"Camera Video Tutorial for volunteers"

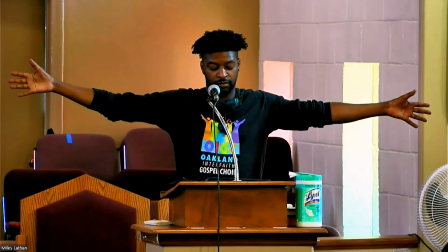(4:29)
Here's an example of a well-framed shot. You can see my body is roughly centered and I've got a little bit of space above my head.
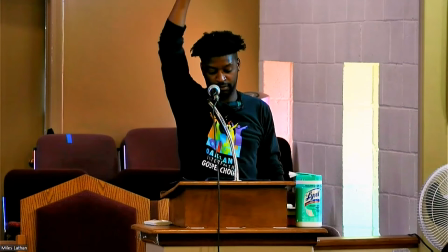(4:37)
It should be obvious what the subject of your shot is.
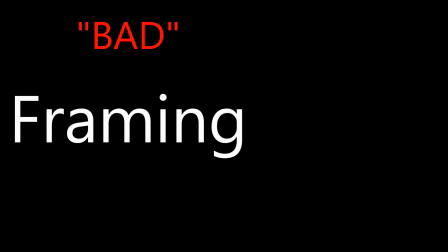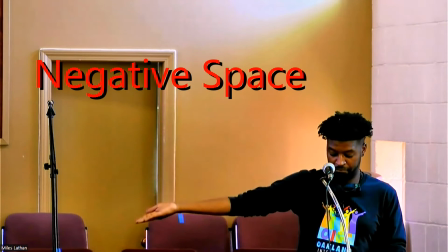(4:48)
Here's a poorly framed shot. Am I the subject or is the door? We want to avoid unused or negative space as much as possible.
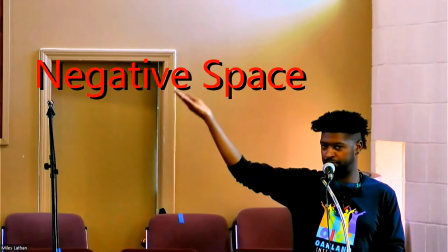(4:57)
This will help the people watching on small screens, like their phones.
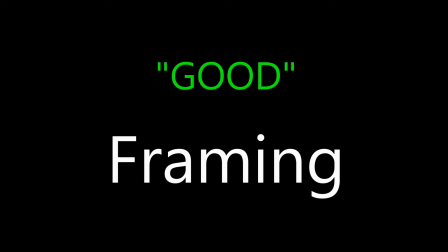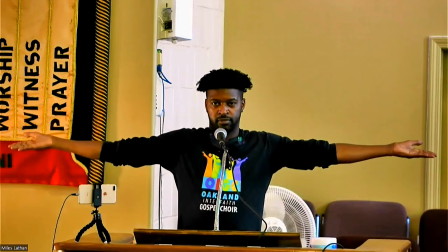(5:07)
This is perhaps the most important shot. For the pulpit shot, we want to avoid having the monitor in the shot.
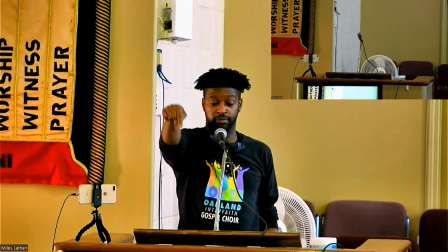(5:14)
The glare can cause the camera to turn down the exposure or get darker,
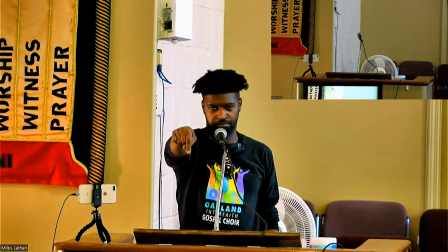(5:19)
but you still want to center the subject and avoid too much negative space.
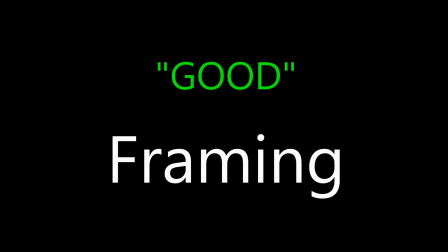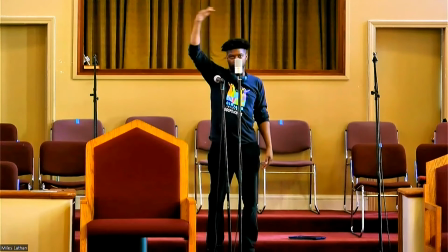(5:30)
You'll have to imagine the choir, but just try to get all of them in the shot, with a little extra room for boisterous movement and hand gestures.
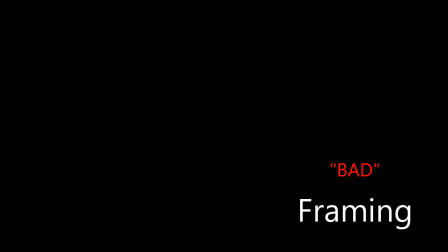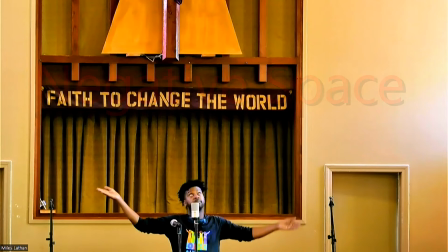(5:47)
Here's another bad example. The subject isn't centered, and most of the screen is negative space.
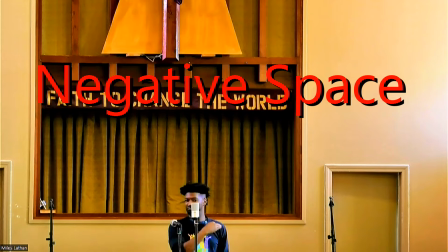(5:54)
In these cases, you'll have to make some adjustments.
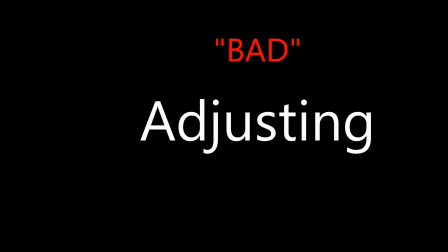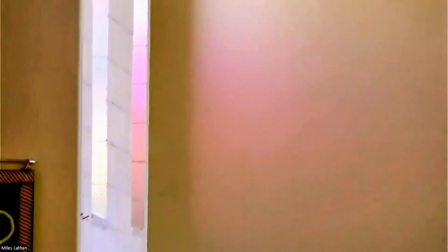(6:07)
You don't want to over-adjust. It's incredibly distracting when the camera is constantly moving, so try to leave well enough alone.
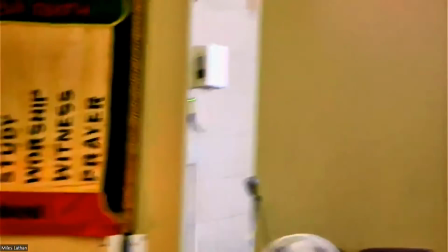(6:16)
If you must adjust, try and do it slowly and with as little movement as possible.
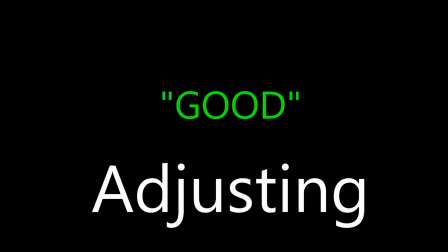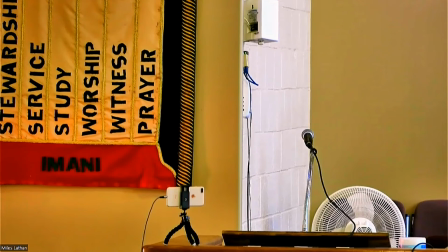(6:30)
Here the shot isn't centered. I start by adjusting in the horizontal axis first.
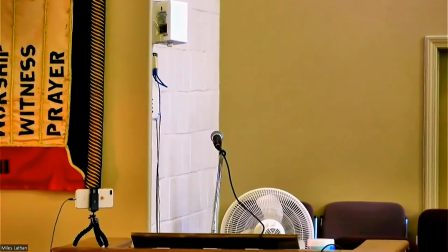(6:37)
That's all that's needed often.
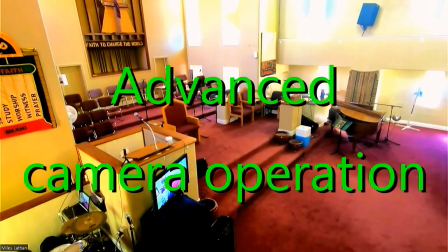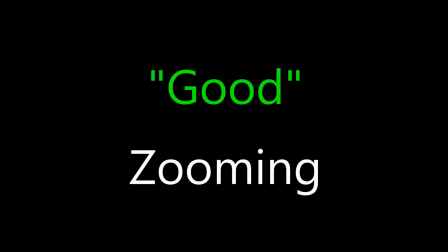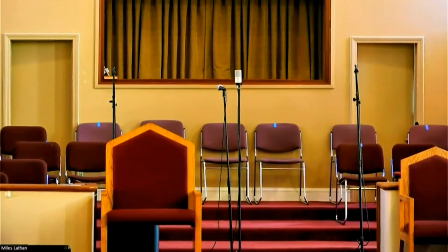(6:52)
Good zooming is like adjusting. You want to be slow and deliberate.
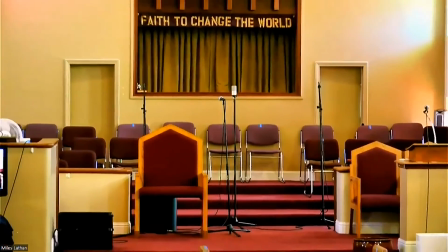(6:57)
The zoom buttons are touch sensitive, so a very light touch will give you this effect.
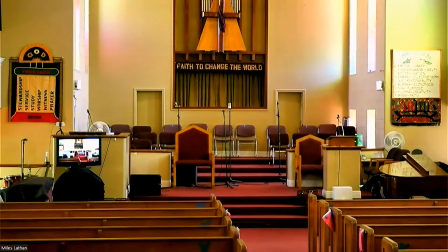(7:04)
Zooming can also be an alternative to adjusting at times,
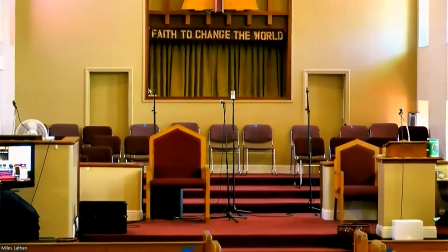(7:08)
particularly with shots of the choir, since they move around so much, or more people might come on the stage.
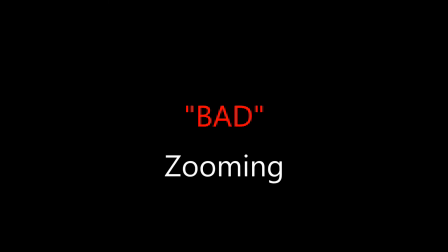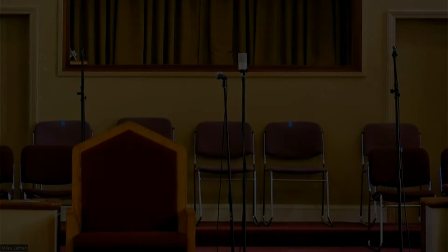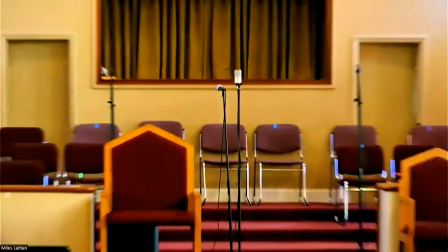(7:25)
This type of zooming is just vertigo-inducing. Except for when you're moving from shot to shot, zoom slowly, if at all.
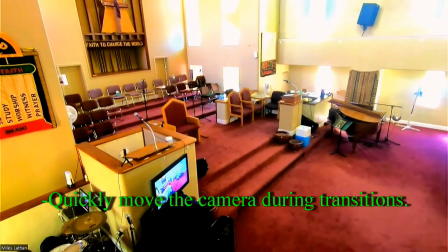(7:36)
To review, you want to move quickly from shot to shot while I've got up transitional angles.
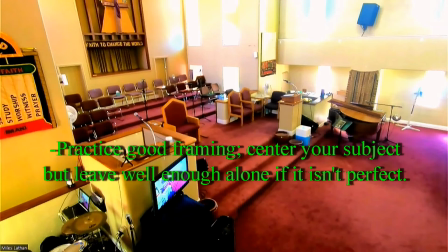(7:44)
Frame your shots by moving horizontally, then vertically if needed, then zoom if needed. Try not to touch it after. If adjustments are necessary, do them slowly and as infrequently as possible.
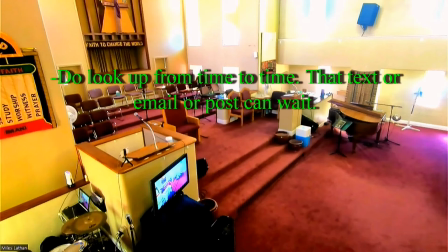(7:59)
Leave well enough alone. Finally, you'll need to be present throughout all of service, so do remember to check in.
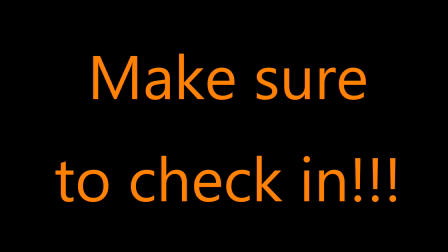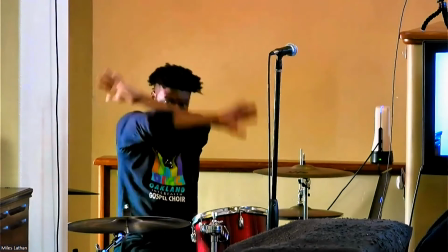(8:13)
If you see me doing this, there is something that needs adjusting.
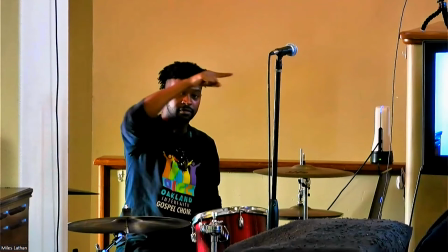(8:22)
Whether it's more to the right,
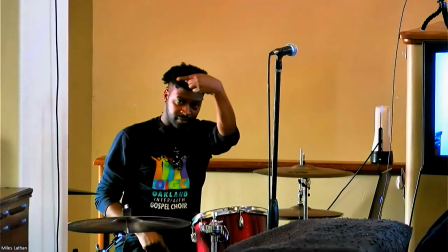(8:26)
more to the left, or perhaps down more.